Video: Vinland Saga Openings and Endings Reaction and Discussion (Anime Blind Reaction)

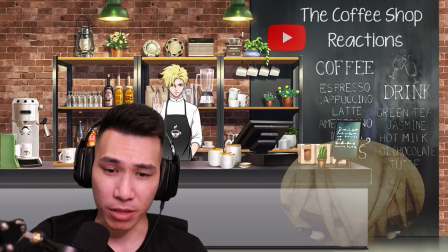17:36 that's a compliment but damn this is sick
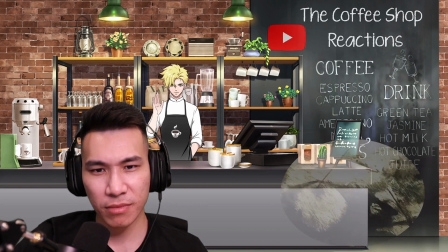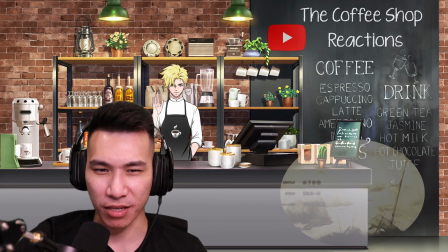17:46 geez look at these shots like visually this is just a killer already
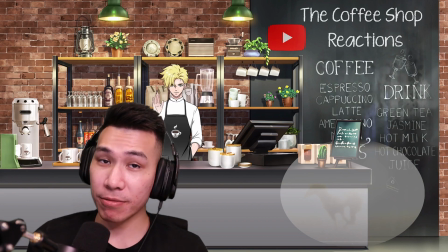17:55 damn are those angels that was ending two i surprisingly loved it it's pretty good actually you know with this one compared to ending one they're actually
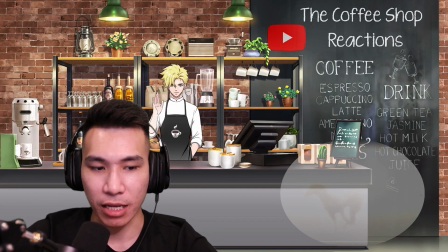18:03 very i'd say they're like dead even with each other just the the emotional feeling you get after this like i love these shots because we're like i
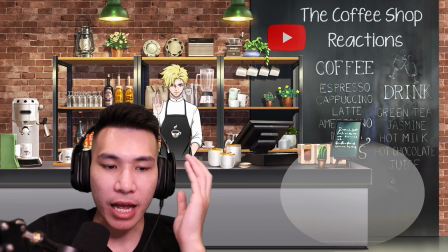18:12 think ending two would i guess be in the mid-half of the season and just like context wise there's gonna be like a lot of battles that happen so i love this like
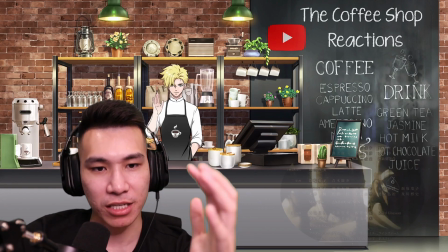18:21 ominous feeling like these faceless soldiers this kind of like
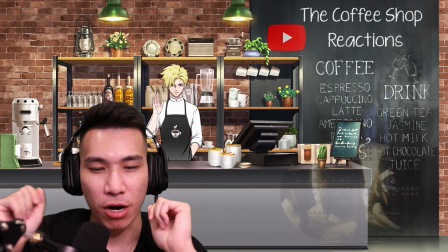18:26 i guess pencil style kind of art with like the beats
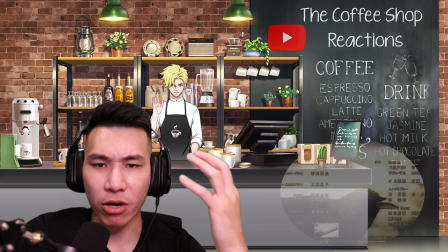18:32 and just how she's like singing and just look at these shots like post post battle uh the crows here to eat up like the fucking flesh and the hail of arrows
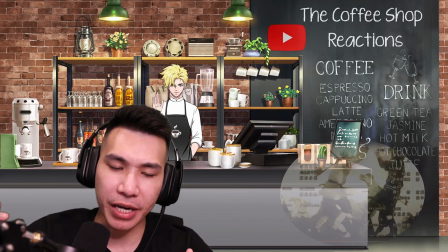18:46 yeah i love the fluidity of this of these shots right now it's very fluid it flows so well with the music itself it just it just feels like
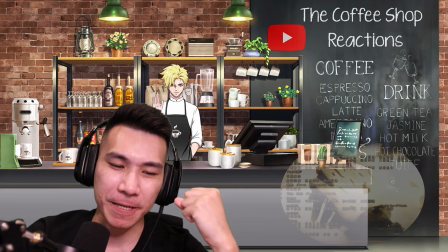18:54 a very it leaves you with like it leaves you with a kind of like a sad feeling when when the show ends uh it really
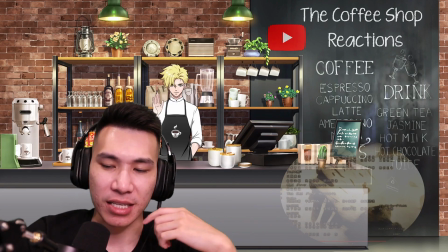19:03 just continues that off like the second season it's very well done actually opening
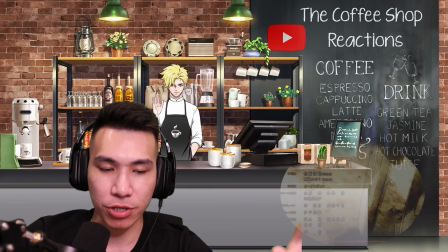19:08 one and how opening sorry ending two and ending one how they execute it in the mindset they kind of set you in beautifully done i i 100 get behind these two endings they're very well done uh i think just
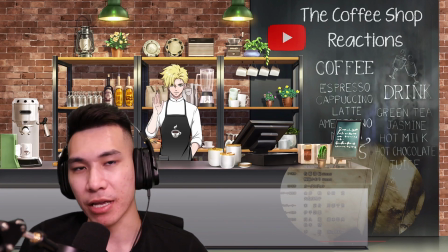19:23 the music and the ost itself is just a vibe it's just a vibe and that's really how openings and endings should be uh it's how they carry you into your show and it's how you play you off of the show that's really how it should be and it's beautifully done uh across the
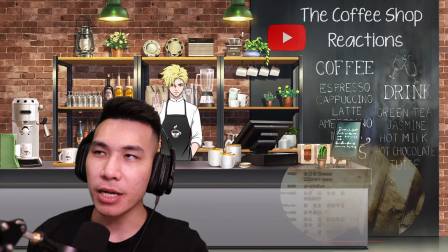19:39 board i just feel like opening one is just much a little bit more stronger than opening two in that aspect but yeah i had a great time with this i love these endings a lot more than i thought i would i'm not gonna lie endings you know for me kind of lukewarm most
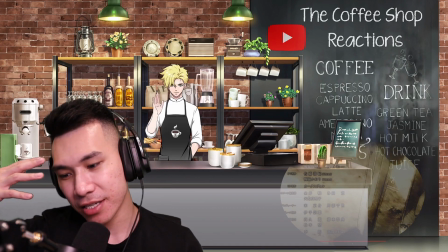19:55 of the times but i love this classic ending feeling that it
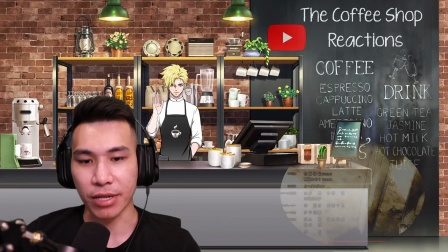20:00 kind of delivers i really appreciate what the artists are doing here across the board two different takes uh with the ending arts one is more pan shots more landscape this one more pencil style post battle uh even a lot more animation
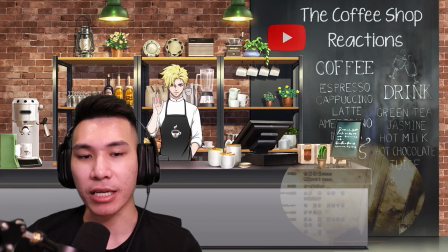20:16 out of this one to be honest but that's finland saga openings and endings i can't wait for season two to happen i can't wait to just continue where
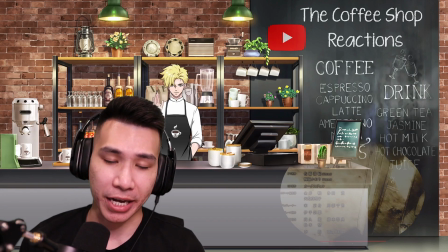20:24 we are protagonists left off overall great show gotta check it out i did openings and endings in one shot so you guys don't have to
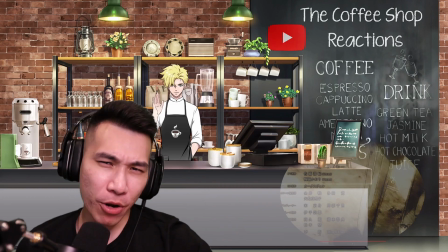20:32 bug me about doing the endings uh after let me know what you guys think again please like comment and subscribe i'll see you guys next time